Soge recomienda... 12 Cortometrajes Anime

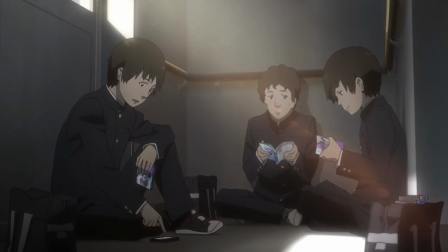(4:34)
La frialdad de su arte y los altos contrastes, la visión de un director que se compromete con su historia,
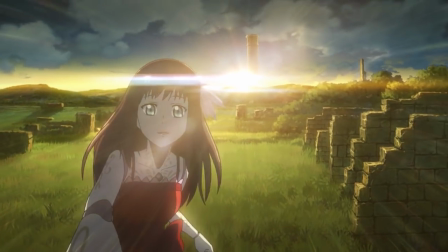(4:39)
el mimo y dedicación de su diseño sonoro y el amargo, muy amargo sabor de boca que puede llegar a dejar este corto de una forma intencionada,
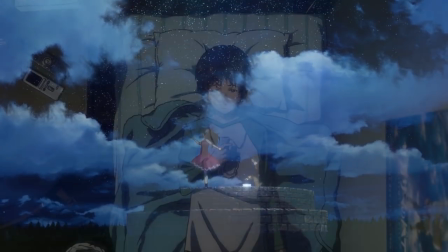(4:46)
hacen de Harmony una obra a la que merece la pena dedicar tu tiempo.
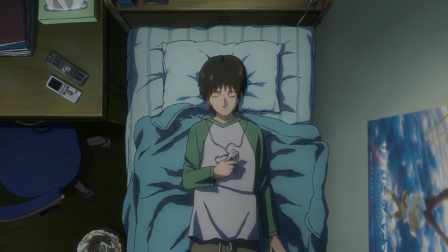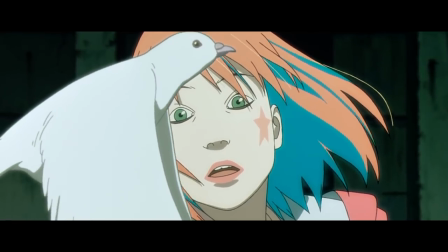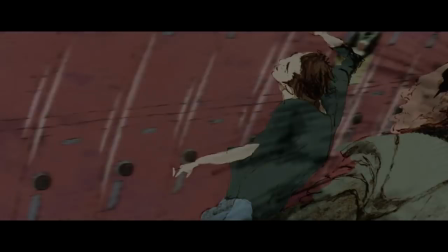(5:05)
La trilogía de las hermanas Wachowski dio para mucho y es por ello que esta antología de nave corto donde varios
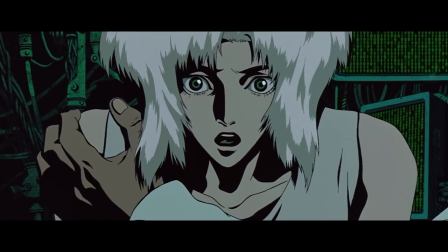(5:11)
peces gordos del mundo del anime dieron rienda suelta a su creatividad se hizo realidad como parte de un proyecto transmedia.
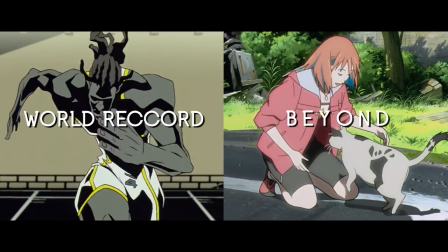(5:17)
Record Mundial y Beyond son las dos piezas de esta colección que desde mi punto de vista merecen ser vistas,
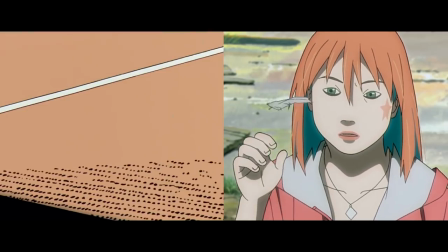(5:22)
dado que no solo consiguen expandir los conceptos platónicos sobre la búsqueda del conocimiento que ya estuvieron presentes en la propia Matrix,
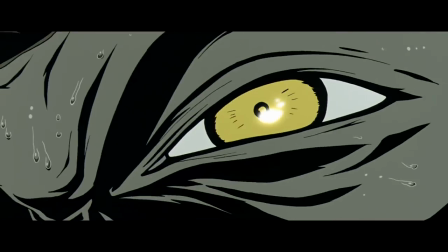(5:28)
sino que además consiguen reflejarlos a un nivel kinestético. Mientras que Récord Mundial se centra en plasmar estos conceptos a través de su animación gracias al buen hacer de Takeshi Koike,
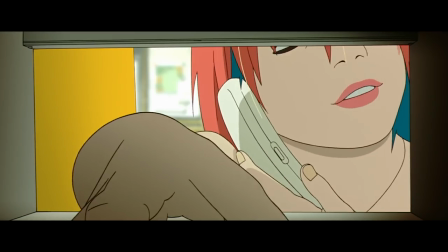(5:37)
Billion centra sus recursos en la elección adecuada de los planos y la construcción de una buena atmósfera puesto que el estilo de Koji Morimoto siempre ha sido más psicológico.
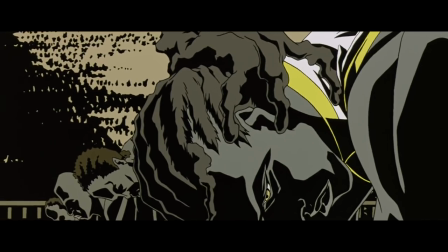(5:46)
El sello de ambos directores está presente en cada una de sus piezas y lo que me fascina de todo esto es que a pesar de estar hablando de lo mismo,
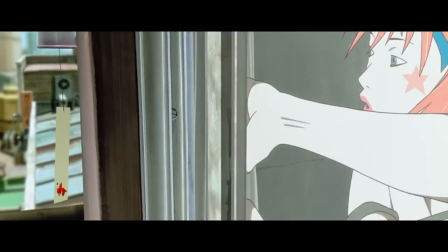(5:53)
no dejan de presentarlo de una forma jodidamente distinta.
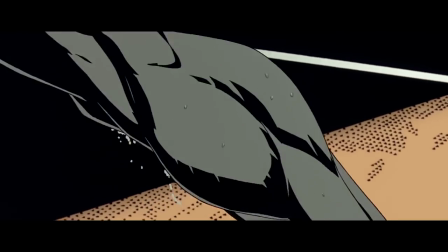(5:56)
Es un verdadero placer ver como el atleta se desplaza, llegando incluso a sentir como el viento se bifurca gracias a su animación tan visceral,
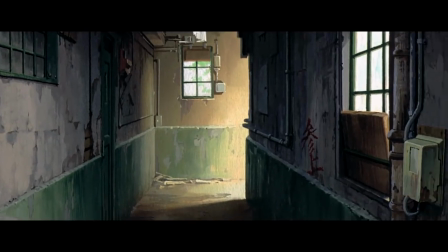(6:03)
mientras que el uso de la cámara a hombro, los planos aberrados y las perspectivas subjetivas en Beyond logran captar esa sensación de incertidumbre que supuestamente transmiten las zonas corrompidas
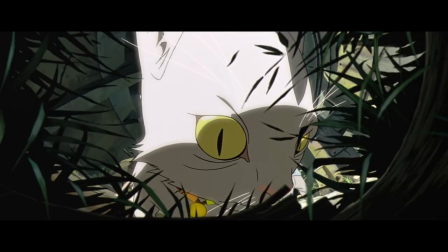(6:12)
de Matrix.
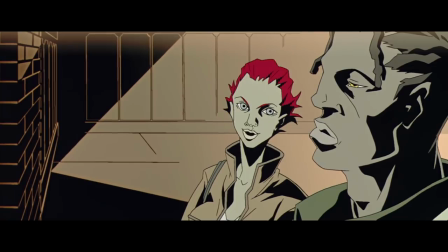(6:13)
Ambas piezas pueden verse de forma independiente, y si por algún caso a los que dais con ganas de más, siempre podéis echarle un ojo al maravilloso vídeo de Piringuino.
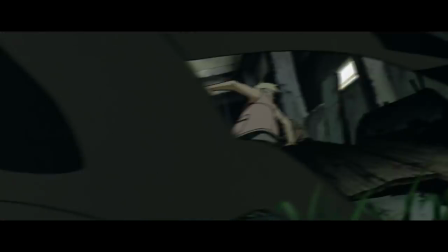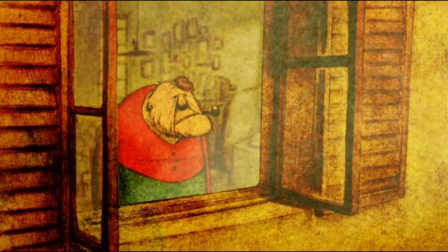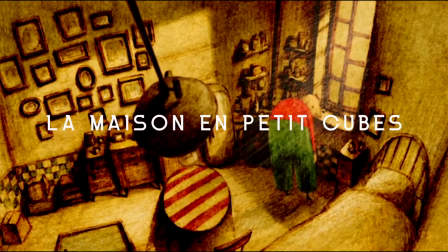(6:36)
La Maison and Petite Coups es una carta de amor de su creador a la propia vida.
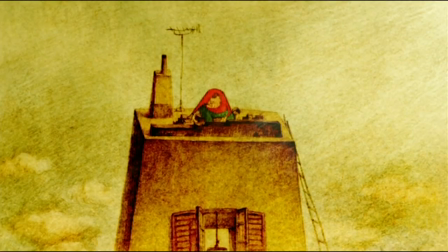(6:41)
Una metáfora viviente que pretende hacernos ver que el paso del tiempo es ineludible
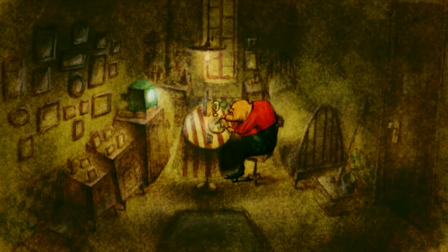(6:46)
y que por mucho que deseemos volver a aquella época en donde todo era júbilo y alegría,
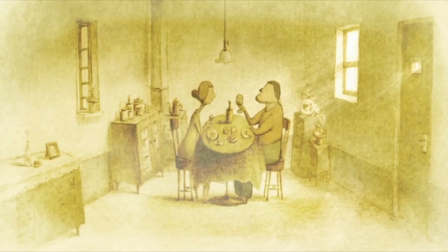(6:51)
por desgracia eso es algo que nunca volverá a repetirse.
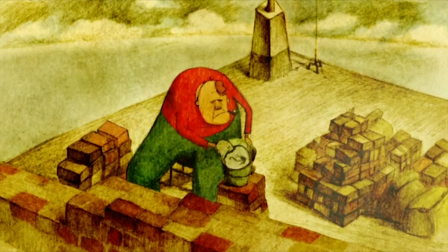(6:54)
Kunio Kato es el artesano que dio vida a este corto de animación y la reflexión que nos plantea es algo que todos tendremos que afrontar en algún momento de nuestra vida.
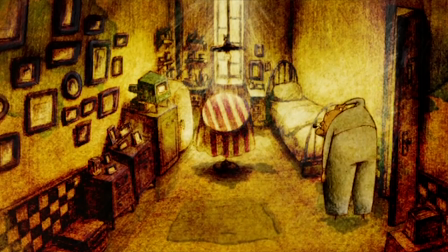(7:03)
Sus trazos a mano de un anciano que disfruta de la soledad entre las cuatro paredes inundadas de su hogar esconden nostalgia,
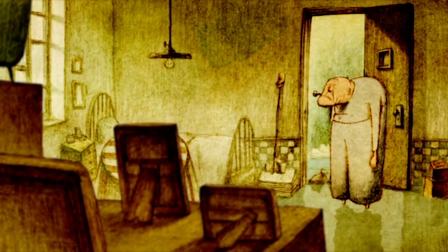(7:09)
alegría, bañoranza y toneladas de tristezas y la necesidad de tener que articular palabra alguna.
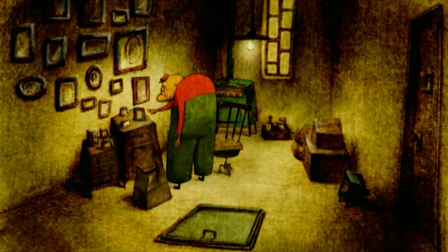(7:15)
La Casa de los Cubos Pequeños nació en 2008 y consiguió hacerse con el Oscar a Mejor Corto de Animación.
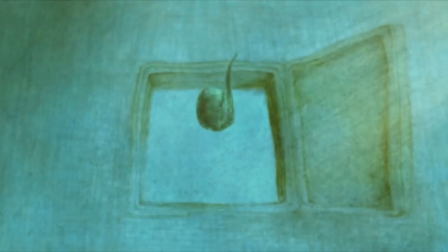(7:21)
Y es que su arte y el silencioso mensaje que nos susurra a lo largo de sus 12 minutos han conseguido trascender su propia narrativa para convertirse en algo eterno.
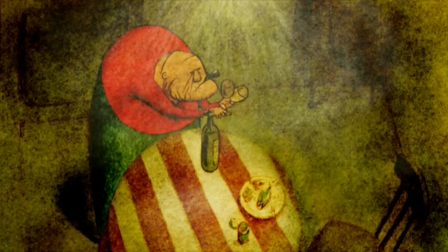(7:29)
Al igual que el miedo a la soledad y los recuerdos del pasado, son asignaturas pendientes de las que el ser humano nunca podrá graduarse.
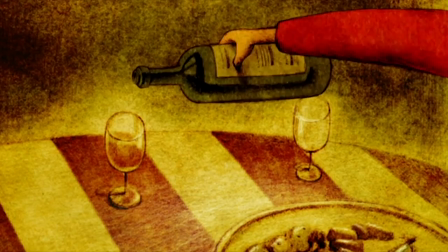(7:37)
Por favor, ve de este corto.
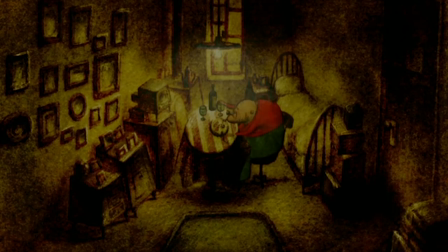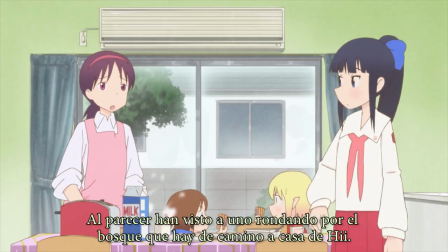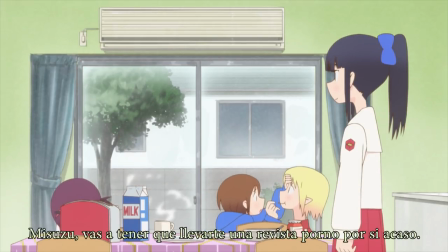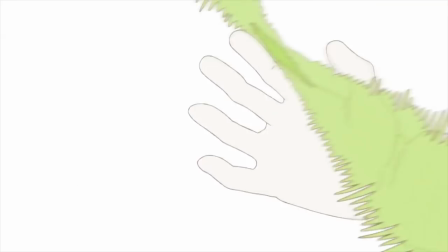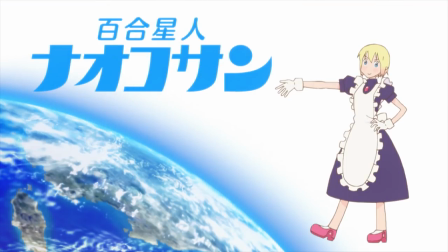(8:12)
¿Por qué la caza de un pedófilo nunca había sido tan divertida?
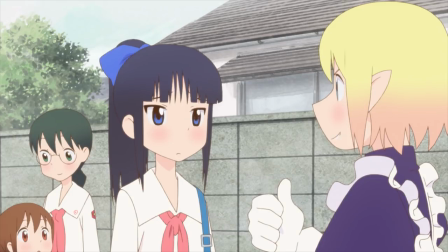(8:18)
Sinceramente, no sé cómo vendernos esta mierda, pero digamos que este corto es el pináculo de la absurdez.
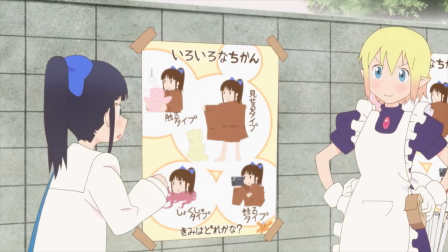(8:23)
Yurishaiki Naoko-san no encuentra un momento para dejar de hacer bromas sobre pedofilia o el desmembramiento de pitos,
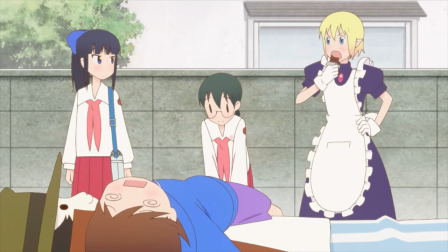(8:29)
y su tono tan aterradoramente costumbrista hace que todo el conjunto sea jodidamente divertido.